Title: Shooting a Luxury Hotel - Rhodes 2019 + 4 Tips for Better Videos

Okay, so last week me and Edan,
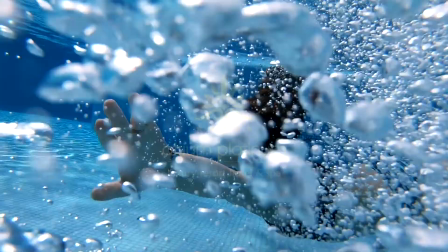25s
we flew to Rhodes in Greece to shoot an interesting project for a hotel.
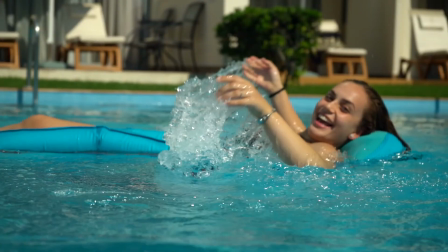31s
Crazy place, everything there is just amazing, the pools, the rooms, all the luxury atmosphere they serve. It was absolutely amazing, we had a great time. So I wanted to talk to you about what are the things you want to pay attention to
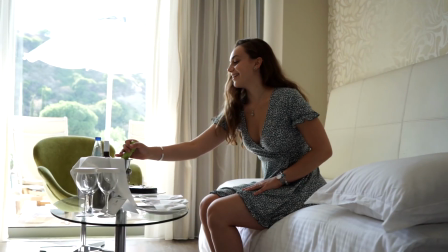48s
whenever you come to this big hotel or big company and
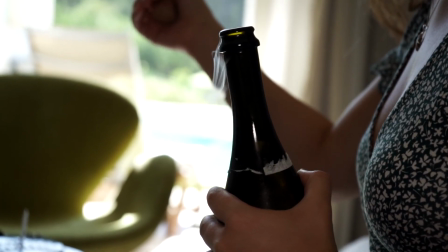53s
you're going to shoot a project for them so let's talk about hotels hotels are all about the experience what the viewer that watches and sees
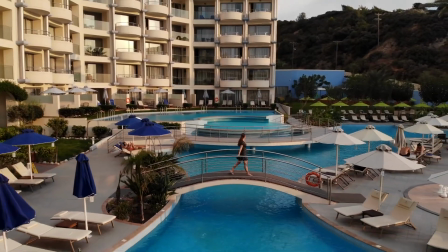62s
your video can actually feel through the screen and say to himself okay this looks amazing i want to get there the viewers have to feel they can relate to what's happening there and they want to experience this as well so this is anywhere
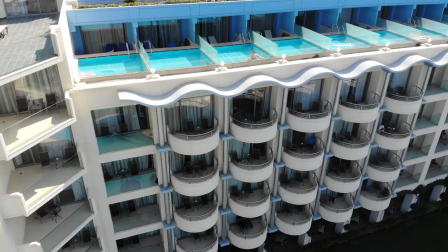80s
from the beautiful pools in the hotel the crazy food anything that just draws emotions fun smiles those are the things you want in your video and those are the things that will make the biggest impact on the viewers food is a great way to make your footage look more interesting and to show another aspect of the hotel try to be very creative
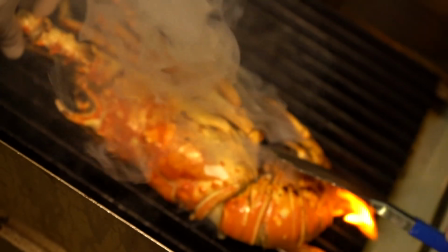106s
with it shoot it from below shoot food whenever it's on the grill and you have
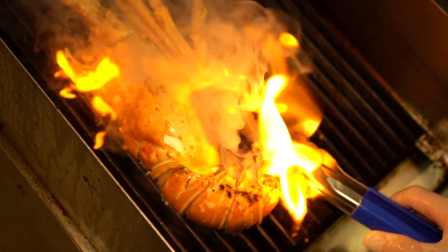111s
those fire and flames and smoke goes out especially if you use
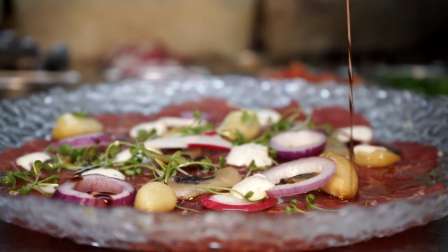116s
slow motion these things just look so good you can always ask help from
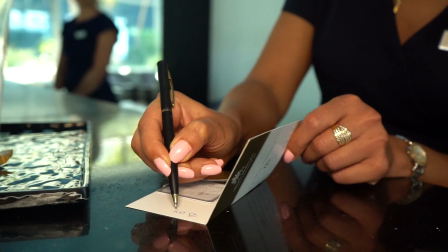121s
the chef speak with the manager and ask for a meeting of 10 minutes with the main chef this is exactly what I did so we sat together and
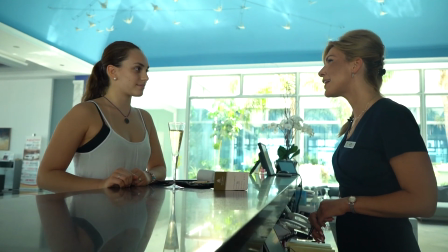130s
thought what dishes will look the best and the most interesting for the
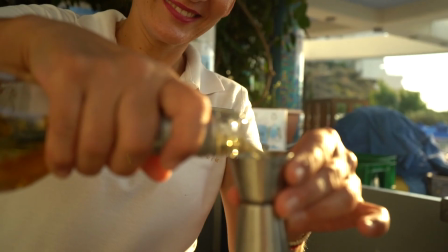135s
viewers so we came up with a couple of options and this is a
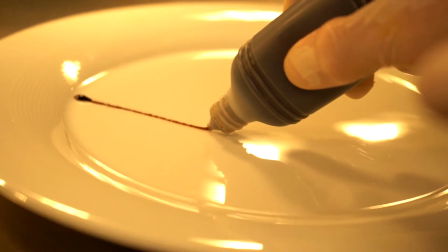140s
very fun process just try to have fun and be very creative when you do it okay so the next thing you should focus on shooting you need to capture emotions this is the only thing you should think about throughout your whole video and I believe you should think about it in every video you make as long as it involves people inside you need to
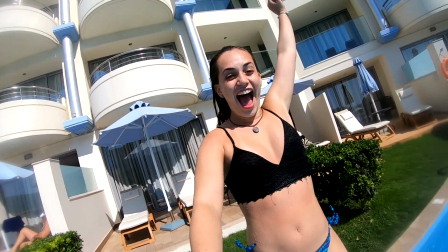164s
focus on emotions so smiles whenever people say hello to each other waving
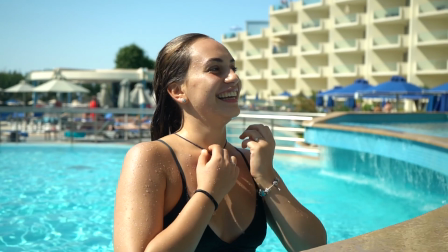170s
hugs joy anything that projects good energies good vibes people are immediately drawn into this wherever and whenever you'll see a smile something in your brain and your heart will say this is something I can like this is this is good I like what I see so you always want to try and put those things in your videos about